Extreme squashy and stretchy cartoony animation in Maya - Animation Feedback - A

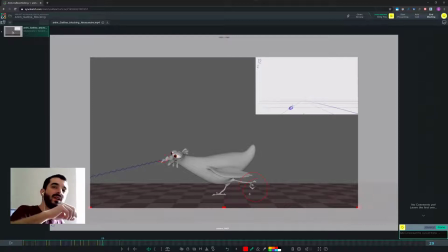And now my camera is too slow to get it, but it's like as if you were sitting on the toilet, just so that you understand what I mean.
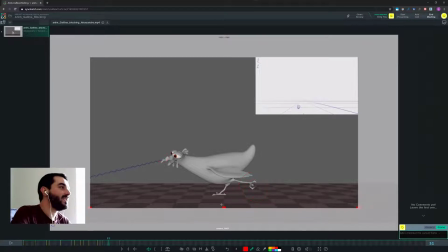So you're really pushing there, okay? So that will work a lot more, I think. And I think in when the egg pops out, I think you can open the eyes
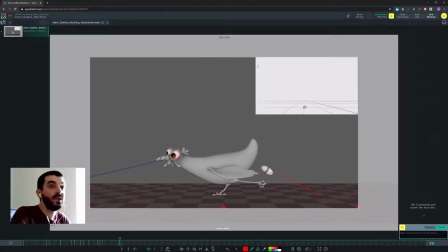a lot more, and if you find you could animate the texture and make the eyes a lot smaller, or well, I don't really know what's the I would imagine, I don't know why I would think of them as being smaller. I mean,
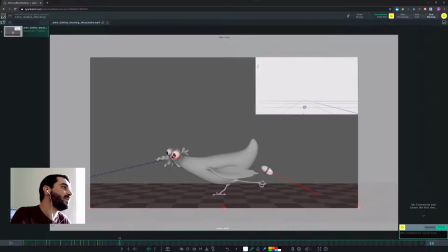I would have to try it out to see, I guess. There you go.
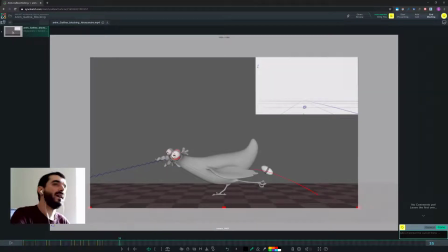Yeah, I don't know. I don't know. I would have imagined smaller, but I think either if you go big, you should go a lot bigger. I would exaggerate whatever thing you decide to do in there. I would go smaller, but I'm not sure.
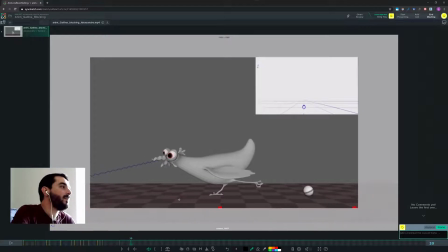It's something I would need to try there. And as you stagger with the head, I would also move this sign deformer a bit so that we have the staggering in the beak as well. And then
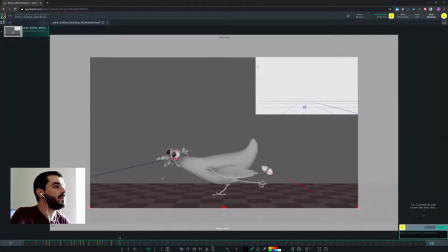for the exit of the, I think for the exit of the neck of the egg,
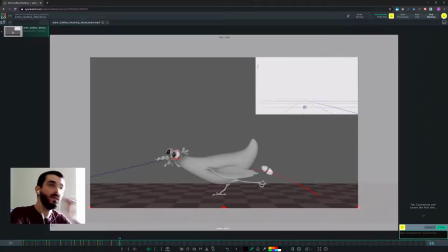you need another pose in which the bum, instead of moving towards where the egg is going, it moves the opposite way, like a cannon. So the back goes this way, it goes closer to the head, and then you need a pose in there where the egg is coming out but not quite so yet.
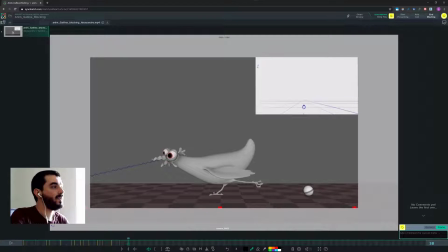And then you can, after you shot out the egg, you can go back to be stretched, okay? But I think you need there a pose pretty much, as I said, like a cannon
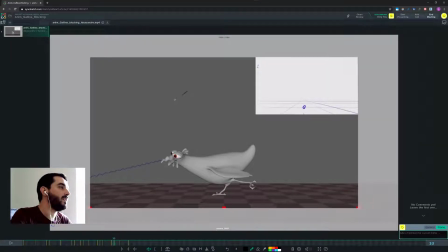there, and as it shoots, it travels back, okay, this way. Otherwise it's going to, I mean, it works already, but if you want to make it work a lot better, I think that will work. And then
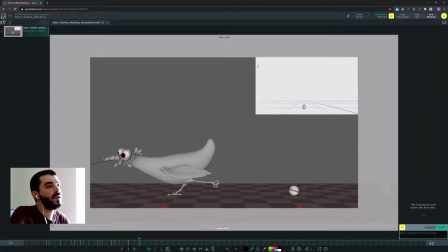I think you can't really have the egg roll around. In my opinion, one of the characteristics of the rolling eggs is that they roll this way, right?
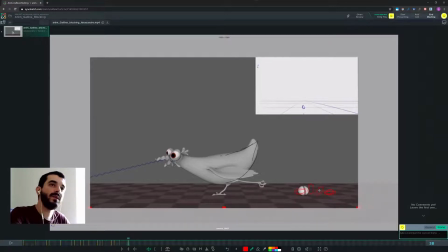They don't really roll around their pivot. I mean, around a spherical pivot there. Which is going to explain also why you're going to be able to stop later on.
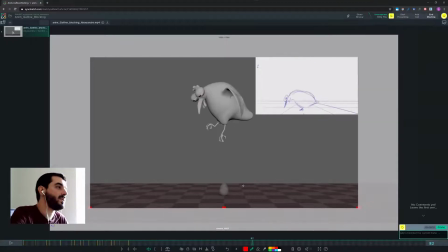So I wouldn't make it round. I would still keep it a bit more eggy as a shape. And this shape of the egg in here doesn't really look like an egg yet. You have to taper it a bit more at the top.
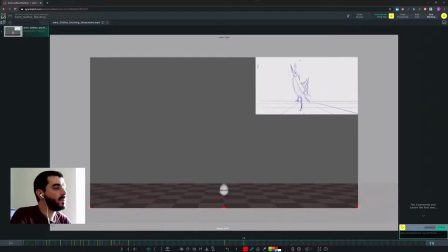And then for the new chicken to be born, you need to, I think in my opinion, you need to squash the, you need to animate a texture showing the cracks coming up.